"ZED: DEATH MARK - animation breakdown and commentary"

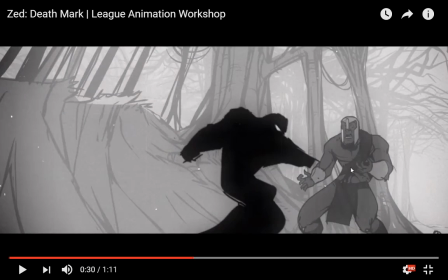22:33 So Zed mostly stands still while the soldier does the acting just for a few moments, so that it guides our eyes to his reaction.
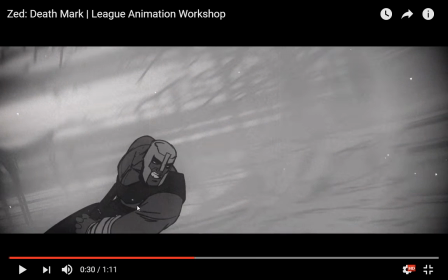22:40 And again, here comes the soldier. This is just the same frame, copy-pasted there.
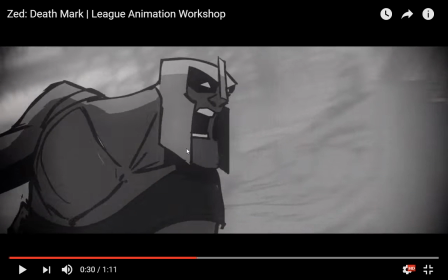22:45 One change. And this brilliant motion. This is a really nice piece of animation too, by the way. Because it's using the lines of the soldier's chest guard or whatever,
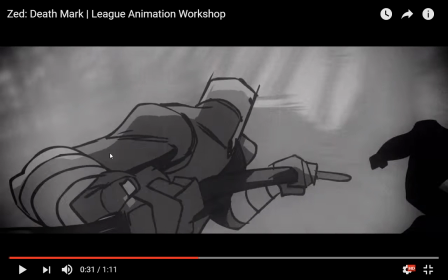22:58 or maybe it's just the shoulder lines, to guide us into the idea that the camera is spinning around Zed.
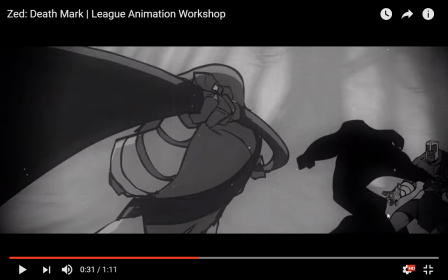23:03 And you can see Zed here is bunch of black with a couple of points. And again, the points for light, because the points of light as the eyes have been established so clearly,
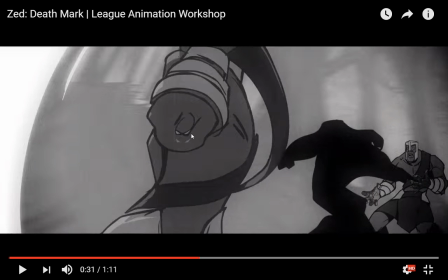23:16 we know, okay, so that's his head instinctively. We just understand that this is so. Again, bunch of animation smears.
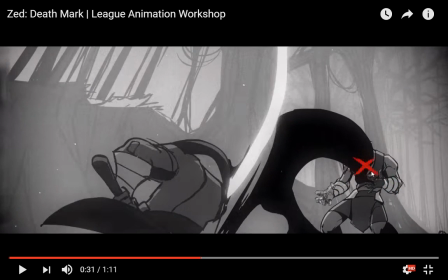23:22 He just strikes through the shadow. Here comes the death mark, a growing X, which mimics what we see in the game,
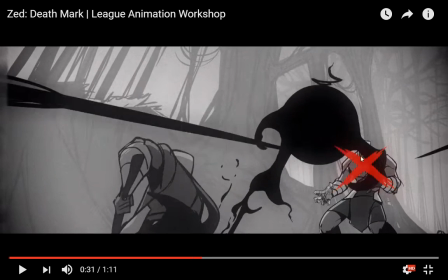23:28 and just a bunch of clever anime style.
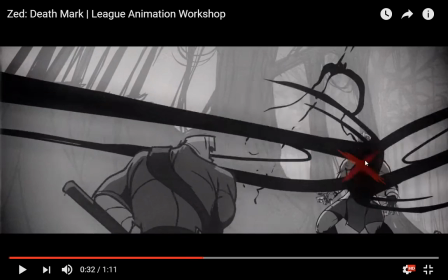23:33 Ooh, nice. Little flash of skeleton there, which again indicates death, which tells us this guy is pretty much done and gone.
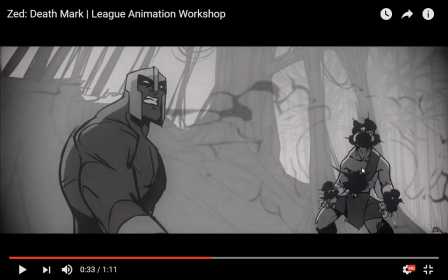23:41 And you don't really see it when you just look at the thing. This is going to take 2 hours if I'm going through this frame by frame.
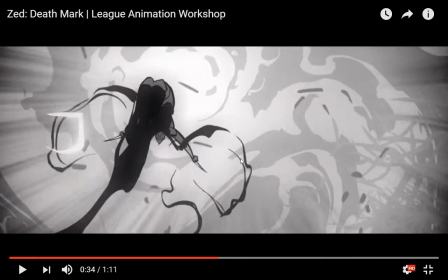23:49 And again, lots of use of motion blur to understand.
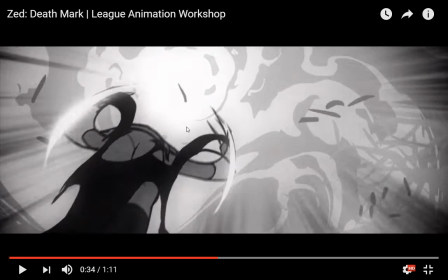23:54 And here again, because we don't really
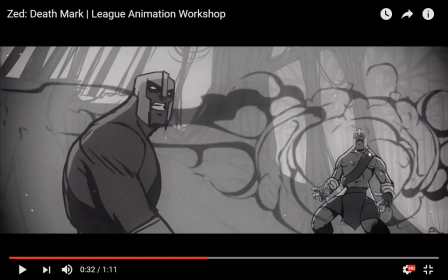23:59 see where Zed goes after he murders this guy, right?
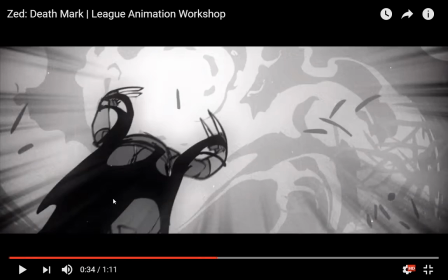24:05 So the animators were clever and said, okay, so then let's identify where Zed is by
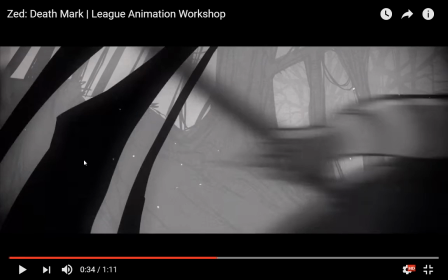24:11 using this moment of dark shadow as the soldier dashes out of frame
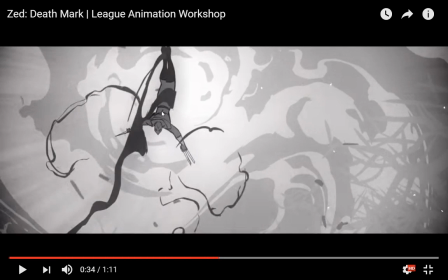24:17 to connect to Zed's movement upwards. So using the shadow to identify who and where he is.
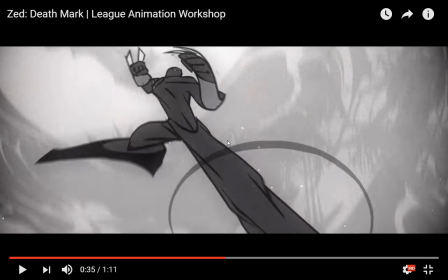24:25 And again, great use of anime style effects and some clever motion smearing.
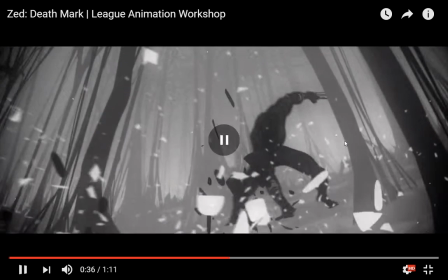24:30 I think I'm going to go through the rest of this a little bit faster because otherwise we'll never, ever get done. And I think I've covered most of the techniques and things they used.
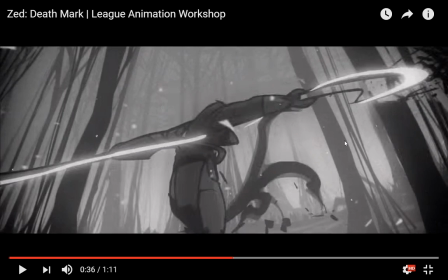24:39 Again, white smear on the weapons guiding the motion of the blade,
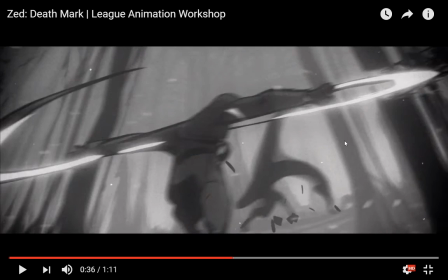24:43 even as the animation smearing turns the soldier into kind of an indistinct blob.
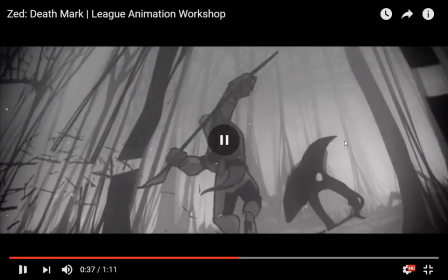24:49 And I think, again, the ZED shadow motion might be 3D animated,
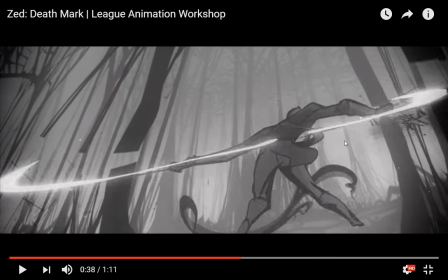24:55 because that's probably a lot easier to do than hand animating every frame.
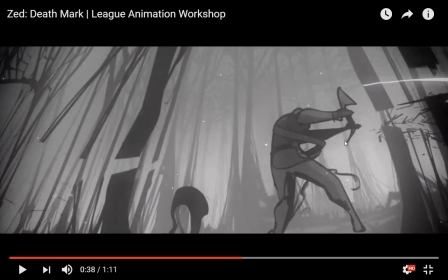25:02 Ooh, I really want to nerd out about this, because see, a couple of these 2 frames are just copy-pasted of the same soldier.
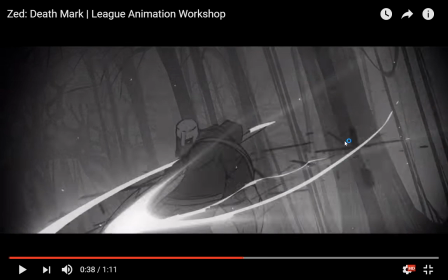25:09 Then there's an effect of light, which communicates the spin. And most of the work of the spin is really done by that.
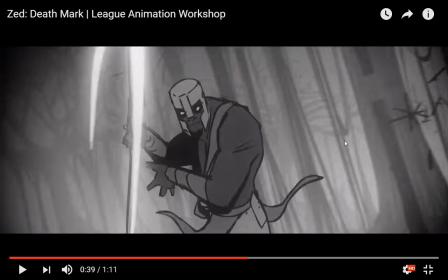25:16 But also these are just gorgeous animation smears. And again, the soldier's spinning his weapon.
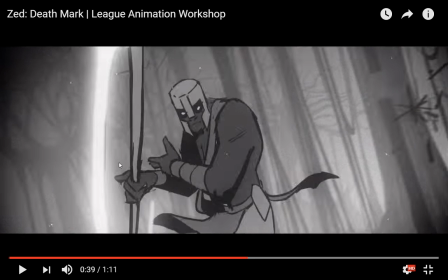25:24 The work is done by the light. You can see the light changes from the right side to the left side, which tells us, okay, there's been a motion around,
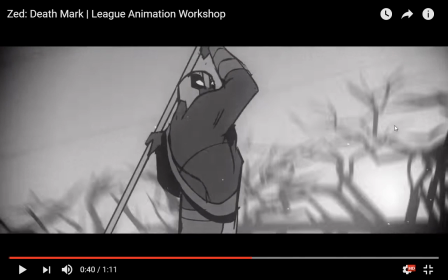25:31 and that's how we get all that gorgeous spinny motion going on.
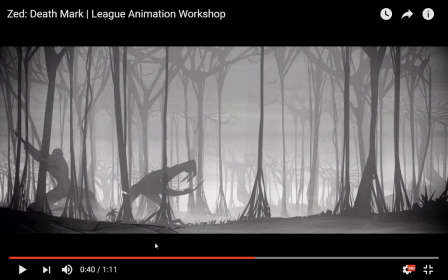25:37 And again, the fight here, because it's 2 dark blobs fighting in a forest of dark lines and blobs,
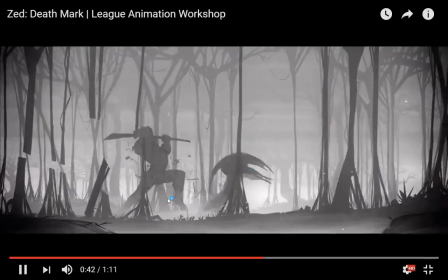25:44 the use of the light on the weapons to communicate the motion allows the animators to just smear the hell out of both of these guys,
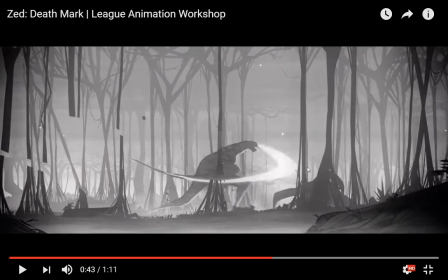25:54 because the light from the weapons as they collide and as they pass through the scenery does a hell of a lot of the work. And ooh, this is a good little...
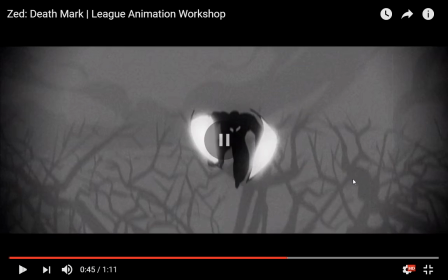26:06 does a hell of a lot of the work of telling us where the weapons are, who's wielding what, and identifying each character.
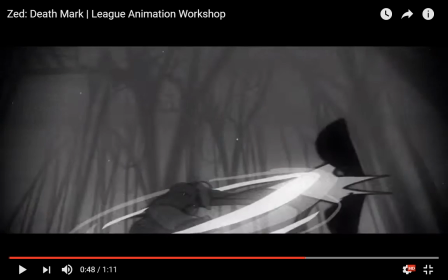26:18 And again, as the weapons collide, the whole color of the scene changes to heighten the impact of the hit.
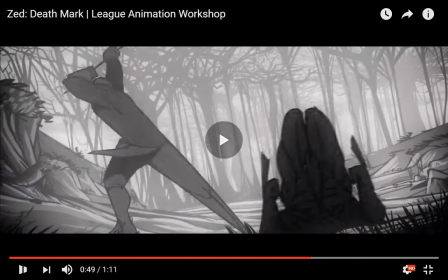26:26 And this fight scene between ZED and the one competent soldier is clearly the primary focus of the animators for this thing, because it's just gorgeously put together.